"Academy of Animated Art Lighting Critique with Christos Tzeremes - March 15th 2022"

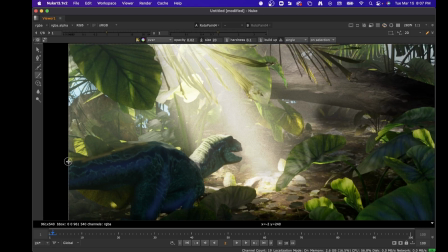1983s
like you just want something that's gonna kick this like creature off of that background,
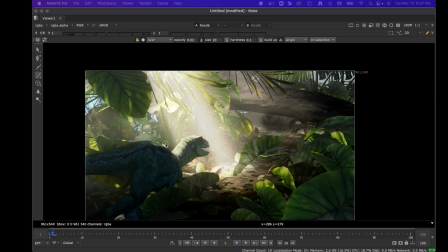1990s
because right now when I look at it, and especially if I look at your
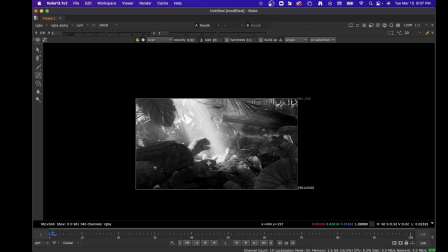1999s
luminance here, it gets muddy in here.
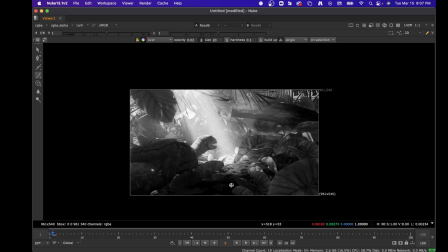2004s
Like the character and the ground here like merge, even like back here, and and you're looking over here. And I think what's going to happen is, in your scene,
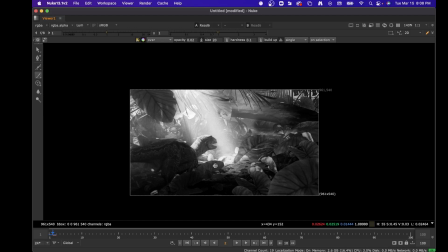2018s
when the character's like running through and it goes through light and then back into dark, it's going to like, and maybe you want this, but it's going to like, you're almost going to lose your character amongst everything.
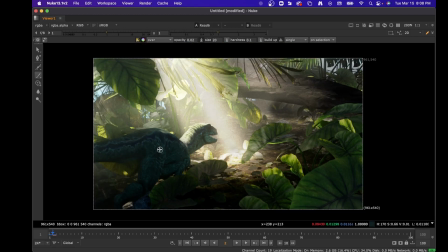2031s
And I think the reason why like a blue speck or just some other kind of color, introducing it in there, is that it'll differentiate it more from like the green plants as well.
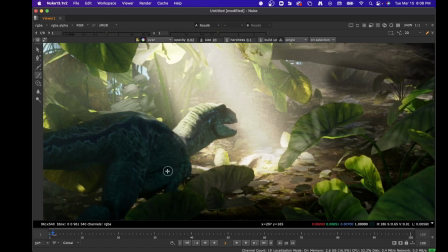2042s
So it's like your main character is kind of greenish, the the plants are also greenish,
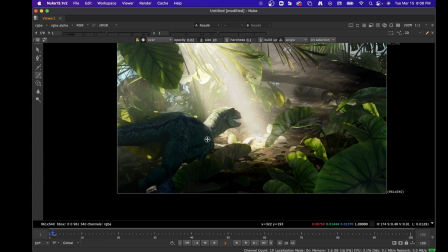2052s
so I think you can just add just like little shaping lights that kind of follow the character through the shot,
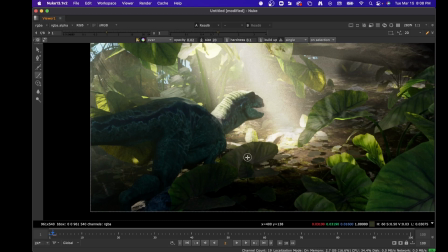2060s
and it'll help you like get that character to really like stand out a little bit.
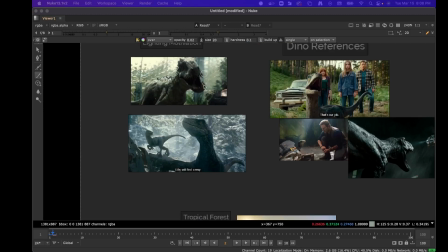2069s
So I was trying to find like
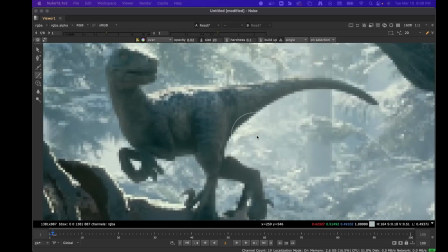2073s
some like evidence of this and some reference, and I just wanted to show you like even this character here,
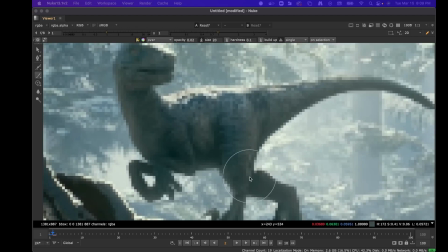2080s
like there's some like bounce warmth coming from here, like that's actually shaping the character. Same thing with the neck, and then there's some like other color coming right there.
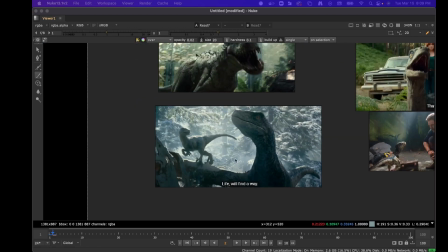2097s
this character's a little bit more like flat.
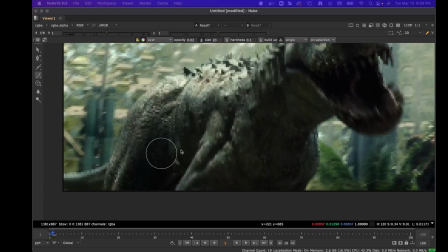2102s
But here you can see like, like the way the light is hitting the character is accentuating like the character's shape.
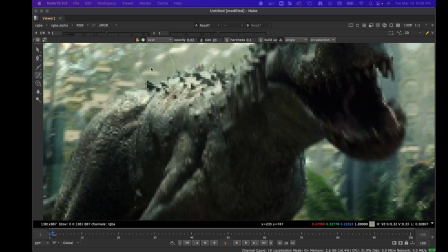2109s
And you can see that like even though the sunlight is kind of coming,
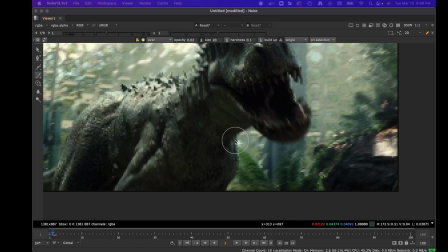2114s
that way from behind, you're getting like a different color on this side than you are on this one.
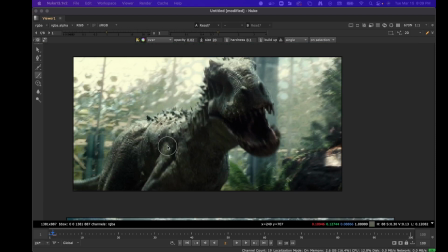2120s
You can kind of like work those two colors to help you get low level
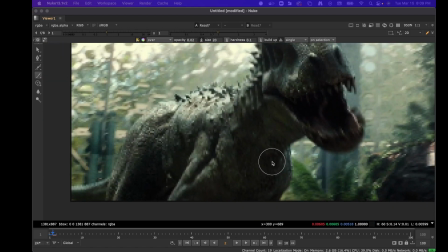2126s
kicks off the background and shaping of your character's like musculature and actions to help you as you're moving forward.
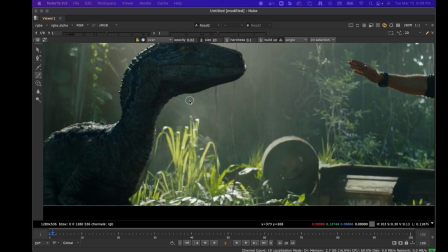2134s
I went and like looked up some reference because I was curious like how they did that.
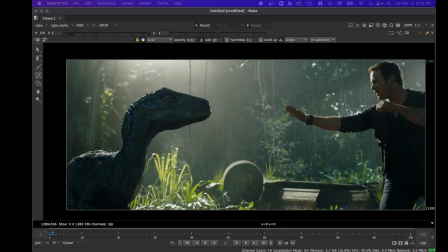2141s
And one of the things you can do in jungles, so this is like another note you might want to like take,
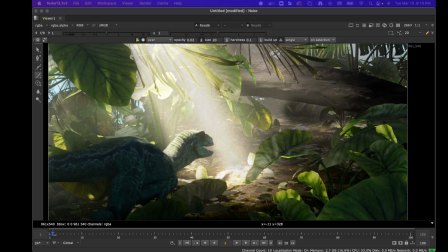2149s
is like when you're in a jungle there's a lot of haze, there's just like a lot of humidity rather,
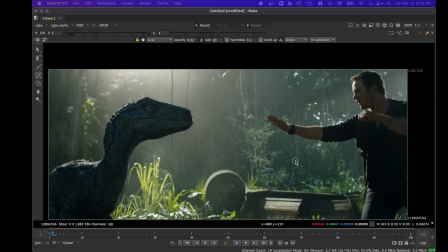2155s
and the humidity creates like atmosphere, so that's kind of why like this works. But as you get further from the screen,
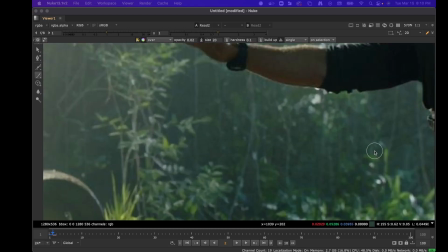2165s
you can add like a little bit of like blue green into your atmosphere,
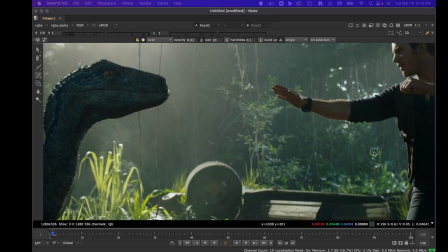2171s
and it will make it feel like it's humid.
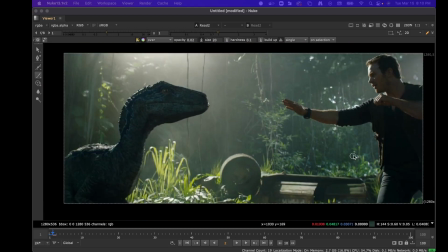2175s
It'll make it like, it'll give it that like atmospheric look, because here you have like sunlight coming through, but back there is just like, it's just like atmospheric. It's just like you're just seeing atmosphere between you and like that item because it's so far.
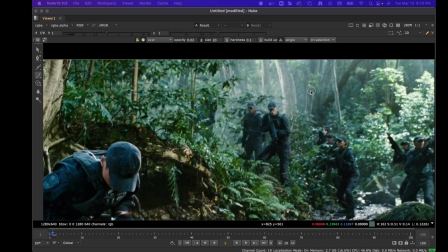2194s
So like if you look back here, it's kind of the same thing, like
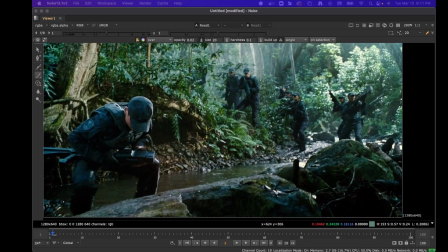2199s
back there is kind of like hazy and humid, and like they played it kind of like safe here color wise.
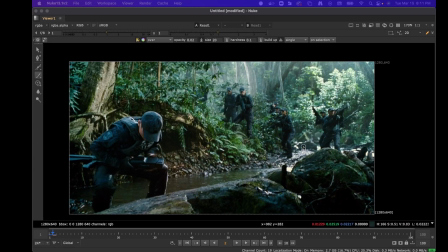2207s
There's no like major color, but you can definitely like throw some color back there
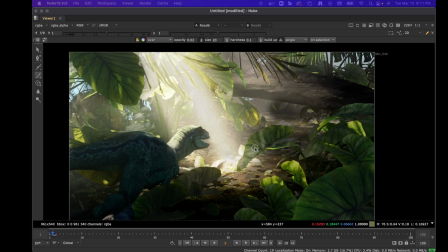2215s
to like help with that. Like the jungles in Rio 2,
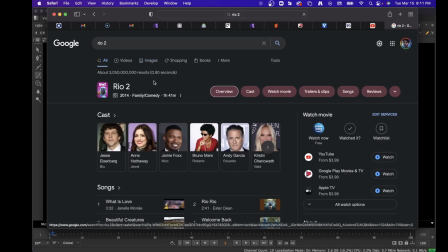2228s
I hate to like show this work.